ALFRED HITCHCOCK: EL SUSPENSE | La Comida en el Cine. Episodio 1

Hola, soy MJ, bienvenidos a un nuevo vídeo especial. Vamos a celebrar que estamos a puntito de llegar al millón de suscriptores con una nueva serie sobre dos de las cosas que más nos gustan,
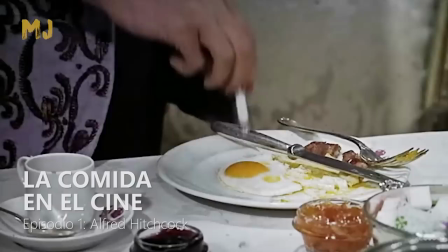[0:13]
cine y comida.
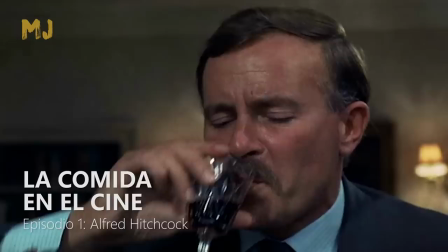[0:15]
Y para ello analizaremos la función de la comida y la bebida en la obra de uno de los directores más gastrónomos, Alfred Hitchcock. Hablaremos de cine, de comida y haremos tres recetas basadas en las películas del maestro del suspense.
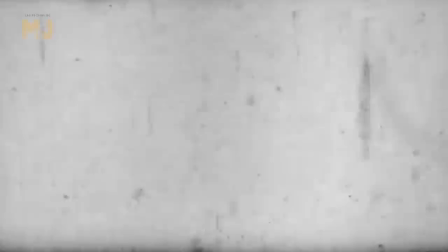[0:32]
¡Vamos allá!
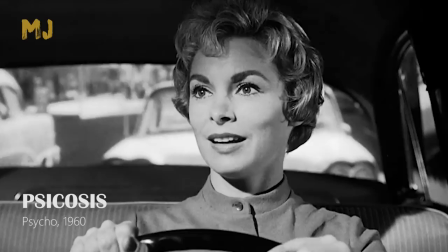[0:35]
Psicosis es una de las películas más revolucionarias e influyentes de toda la historia del cine.
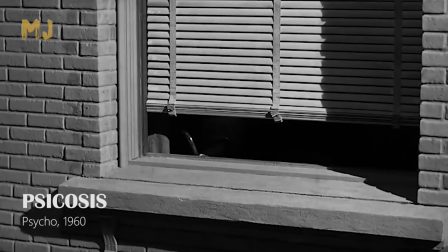[0:41]
Desvelar su argumento sería un crimen para el que aún no lo haya visto. Nos centraremos en un detalle de la escena inicial.
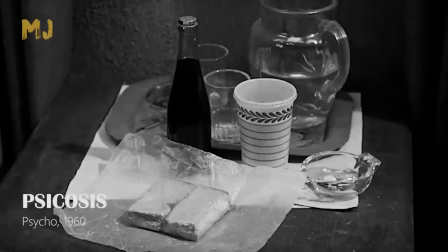[0:49]
Janet Leigh no come su sándwich para poder hacer el amor con su novio en una habitación de hotel.
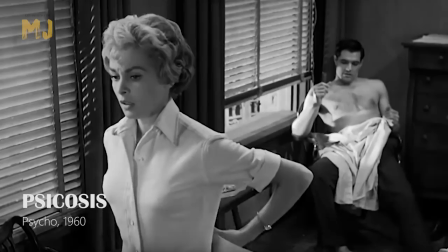[0:55]
Luego, por la conversación, sabremos que no dispone de mucho tiempo y que su novio vive fuera.
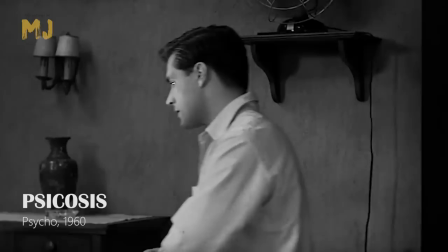[1:01]
Los problemas económicos lo tienen asfixiado y le sirven de excusa para aplazar el matrimonio.
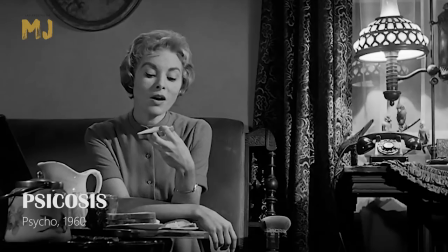[1:08]
Cuando más tarde la protagonista se detiene a pernoctar en un motel de carretera, Anthony Perkins le prepara la cena.
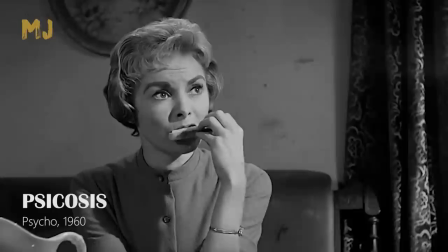[1:16]
Esta vez sí come, primero porque tiene hambre y segundo y más importante porque esta vez no tiene la intención de acostarse con nadie.
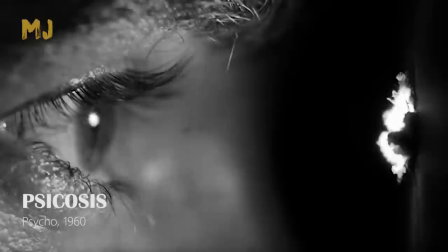[1:25]
Perkins la desea, pero ella solo está pensando en lo que hará el día siguiente.
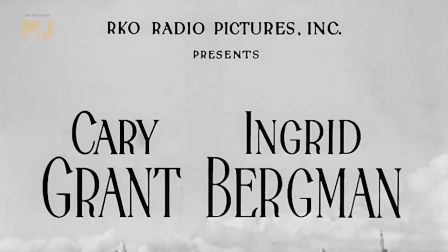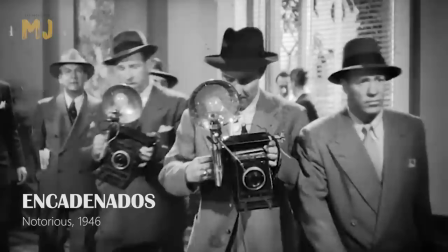[1:38]
En Encadenados tenemos una de las secuencias más famosas de la filmografía de Alfred Hitchcock,
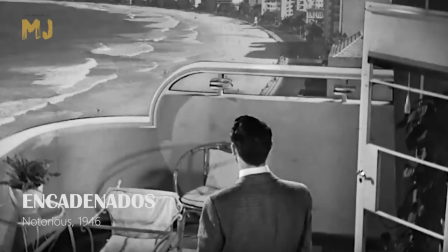[1:44]
aquella en la que Cary Grant e Ingrid Bergman se besan apasionadamente mientras caminan o hablan por teléfono.
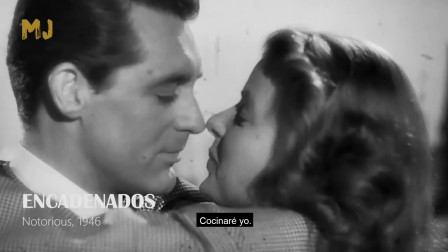[1:52]
¿Sabéis de qué hablan mientras se besan?
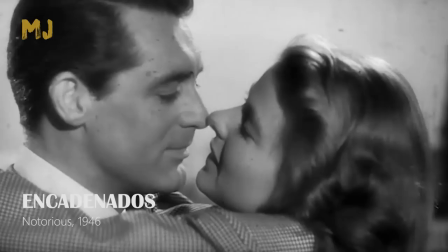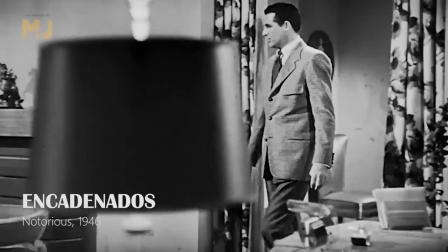[2:03]
Cuando Kerry Grant vuelve al apartamento trae noticias nefastas para la pareja.
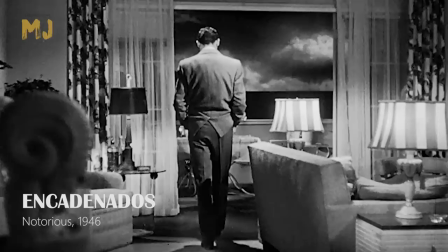[2:08]
Mirad cómo ha quedado el pollo cocinado por Ingrid Bergman. Duro y quemado.
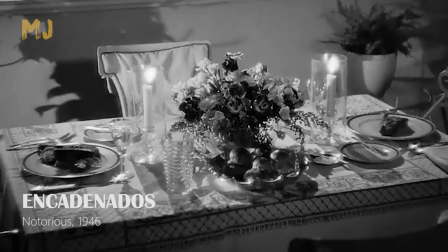[2:13]
Igual que su relación, que se ha visto frenada de manera inesperada. La mesa se queda puesta, pero ellos no cenarán esa noche.
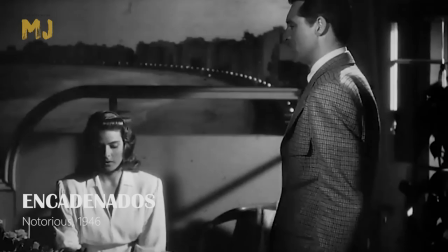[2:22]
La composición del encuadre no los puede separar más. El uso posterior del plano contra plano refuerza aún más esta idea de separación.
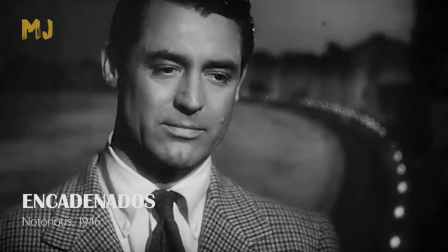[2:30]
Nada que ver con la secuencia anterior donde los dos enamorados siempre compartían plano.
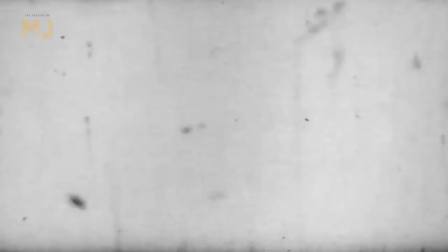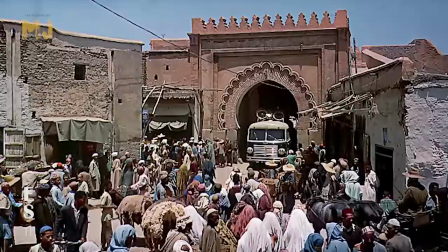[2:43]
En El hombre que sabía demasiado encontramos una secuencia con comida aparentemente divertida,
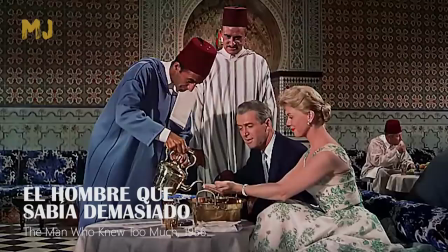[2:49]
pero que resulta decisiva para hacer creíble lo que vendrá a continuación. James Stewart Stewart y Doris Day están en su primer día en Marrakech.
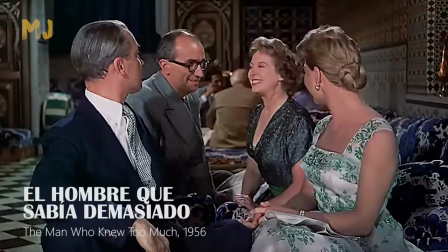[2:59]
Durante la cena en un restaurante típico marroquí conocen a los Dryton.
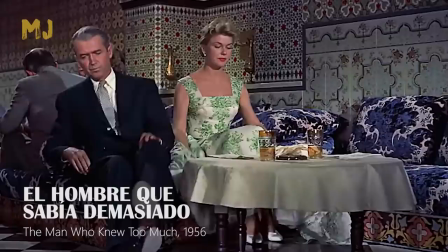[3:03]
Y es aquí donde trabarán amistad, gracias a la comicidad del momento.
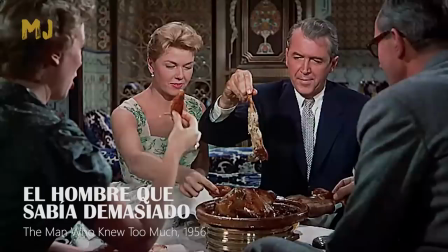[3:09]
Stewart no logra sentarse ni comer cómodamente, lo que provoca las risas y complicidad de sus compañeros de mesa.
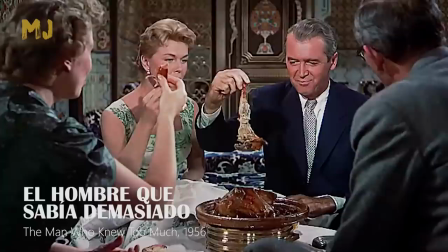[3:16]
Esto es decisivo para entender por qué solo un día después los McKenna tendrán la confianza suficiente como para dejar a su hijo al cuidado de los Dryton,
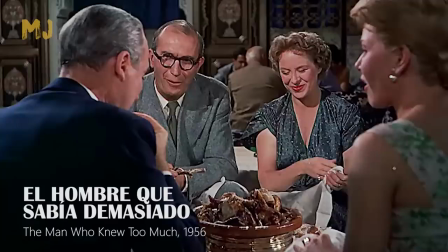[3:25]
una pareja que no aparenta ser lo que realmente son. Hay más mensajes en esta secuencia.
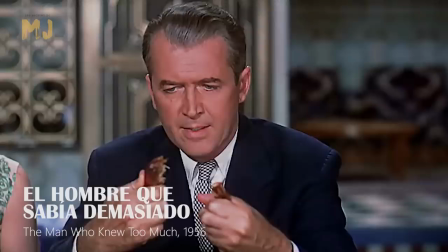[3:31]
Por ejemplo, vemos como el Dr. McKenna pasa de sentirse vulnerable y agobiado a rebelarse y hacer las cosas a su manera, al margen de las normas.
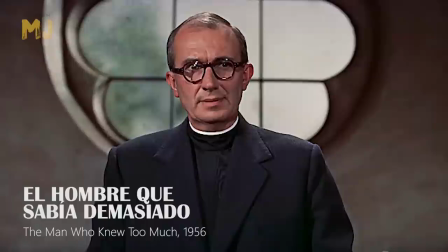[3:41]
Esto también será importante para entender su comportamiento a lo largo de la película. Y aún hay más.
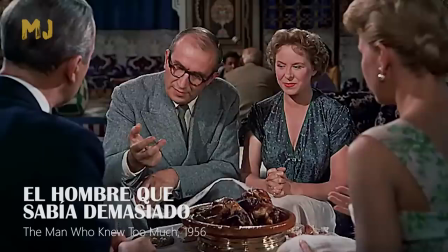[3:48]
También se nos muestra el papel sumiso de la señora Dryton frente a su marido.
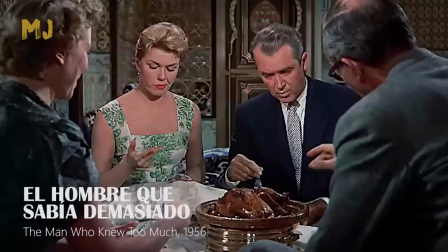[3:52]
Es él quien aconseja cómo comer a los McKenna, mientras ella actúa como simple soporte.
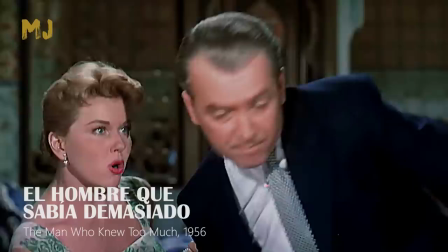[3:59]
A la vez vemos cómo Doris Day tiene autonomía y personalidad para tomar decisiones propias.
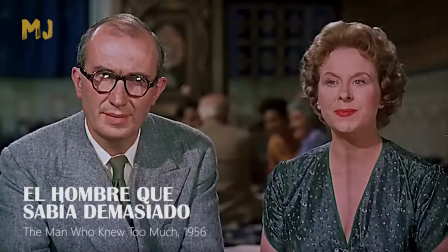[4:05]
Mirad cómo las filma Hitchcock.